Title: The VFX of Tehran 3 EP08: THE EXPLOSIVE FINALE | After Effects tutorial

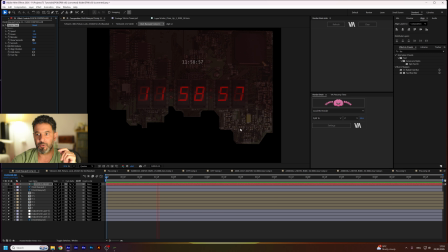8:17 And the nice thing about it, you don't need to worry about what happens when it changes. Everything changes like a real clock, because this is the brain and it knows how to do it.
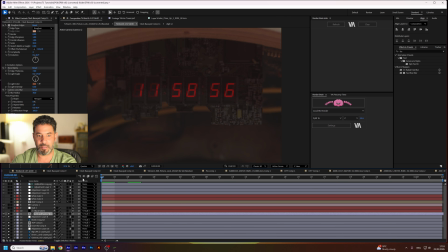8:28 I don't need to do it by myself. So this is the clock layer. And there is one minor detail I really like about it.
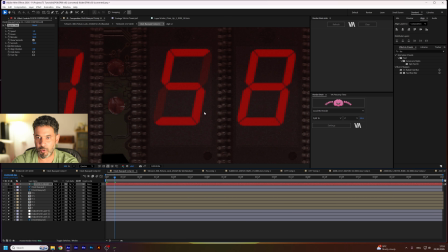8:36 It's like, if you go close, you can see that there is like a subtle blink. And the subtle blink is the opacity of these layers, all of them, all of the clock layers, connected to the opacity of this.
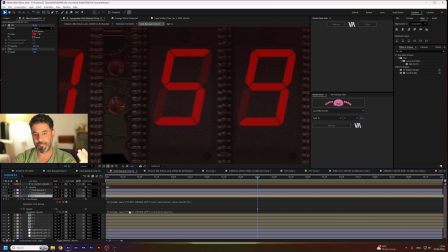8:53 So I don't need to manually control each one of them. So they are all connected to this opacity. And this is pretty cool. It's like I have a keyframe of 50%, 47%, and then 50% again.
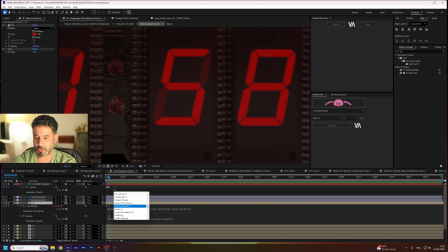9:09 And this is looped. It's looped out. It's like a simple expression, loop out, and it will do it again and again and again. So there is a subtle blink that you can barely see, but you feel it. And it helps it reach more realism with this.
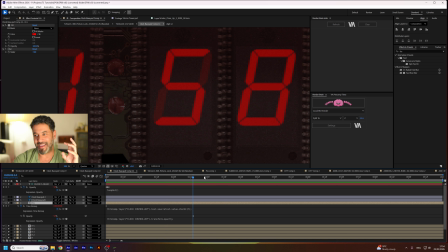9:27 It's like, don't ask me how many timer I looked to understand there is this subtle blink. I don't know why. It's like, I think because the electricity and blah blah blah things I don't understand about, but this is eventually what happened.
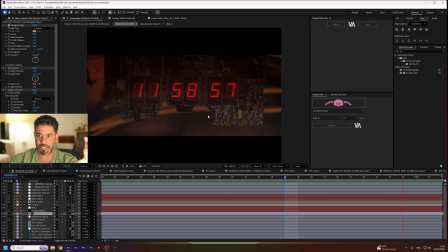9:47 And of course, a few more layers, and that's it. Of course, it's cropped, but eventually I have this layer, and I have some, I think, a blur layer and a grain layer to make it.
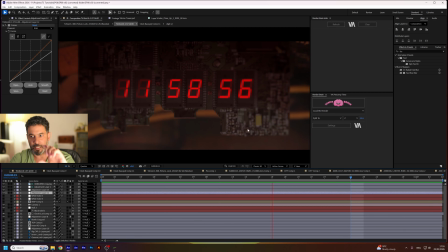10:00 If you can see, there is like a tilt shift over here. This is all animated by hand. so it will look more like someone took the camera a little bit inwards and then the focus changed a bit, so he compensated on it.
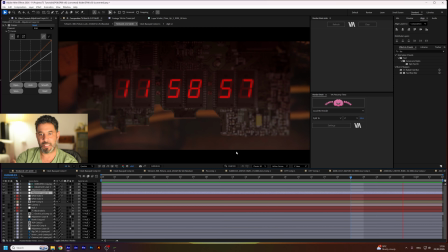10:15 So that's what we have. That's why we have this look. But it's all 3D.
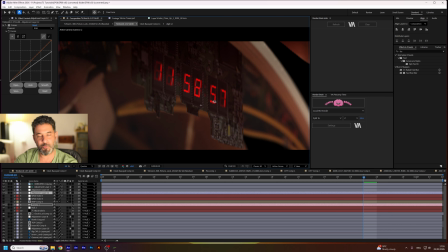10:21 I can turn it like this, but we never reach this these angles, but we could. But it doesn't look that good in these angles because I need to put more depth in the panel itself for it to feel real.
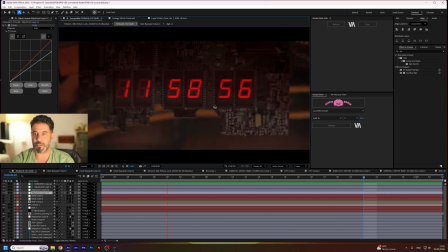10:35 So we didn't get to that point because the director liked this approach.
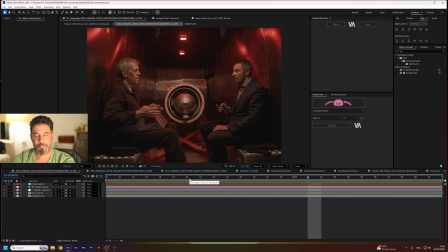10:40 And if we look on all other shots, it's the same mechanism. It's the same one.
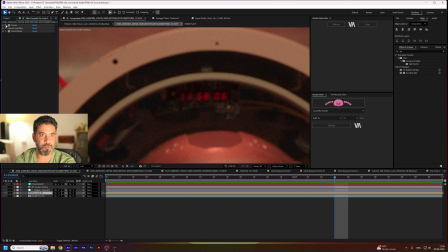10:45 So if I go inside, I have some, of course, I have a few effects to make it composite better. I have the curves to make it a little bit more red because all the surrounding is red. I have some camera blur, and of course I need some grain. So I created fractal noise on it to create the grain.
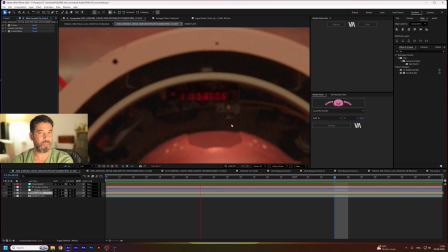11:04 And this is really, really nice because it renders really fast instead of the grain effects that After Effects has.
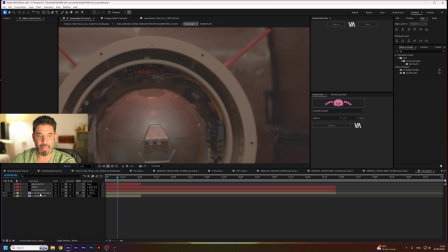11:11 And if we go inside, it is the same layer again and again, over and over again,
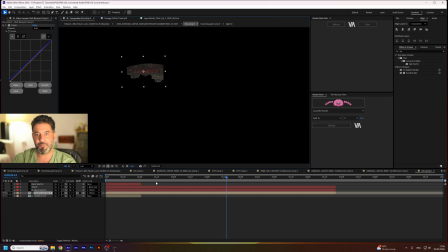11:19 which is a pretty nice thing to do because if we need for each composition to create something new,
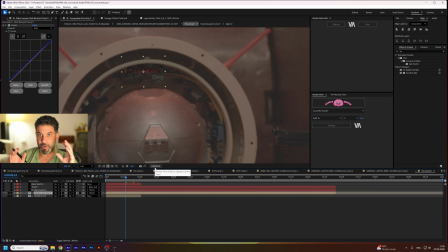11:26 it's a lot of work. And I remind you that there's, I think, like 20 or 30 shots like it. So this is this shots of the timer.
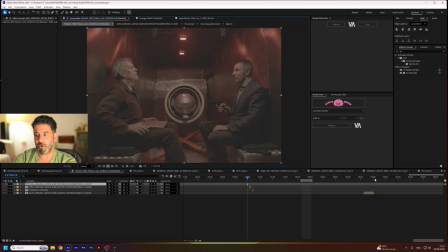11:39 And let's go to this shot.
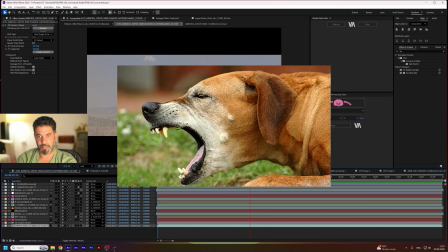11:44 I pre-render it so you can see it, but this was done on a green screen.
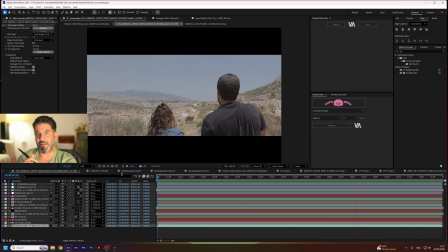11:49 That was my dog coughing. She's really, really old. So this was shot on a green screen, and it was shot on a green screen because our VFX supervisor knew that the director wanted to plant the city. The city is not there.
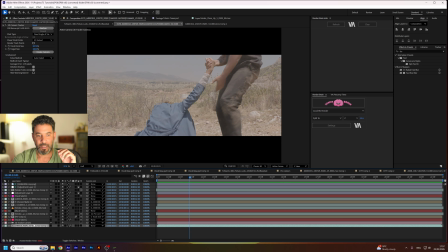12:07 It's planted in there. So we shot this on a green screen.
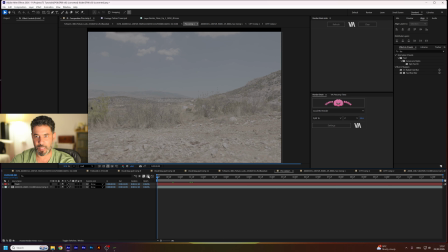12:14 So and after that we shot this plate.
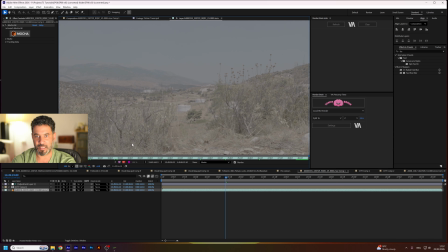12:18 And if I go inside this plate, and we planted the city over here.
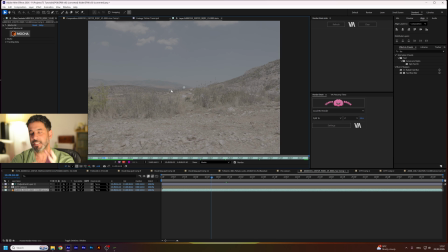12:23 And I remind you, this is not Tehran. This is not Iran.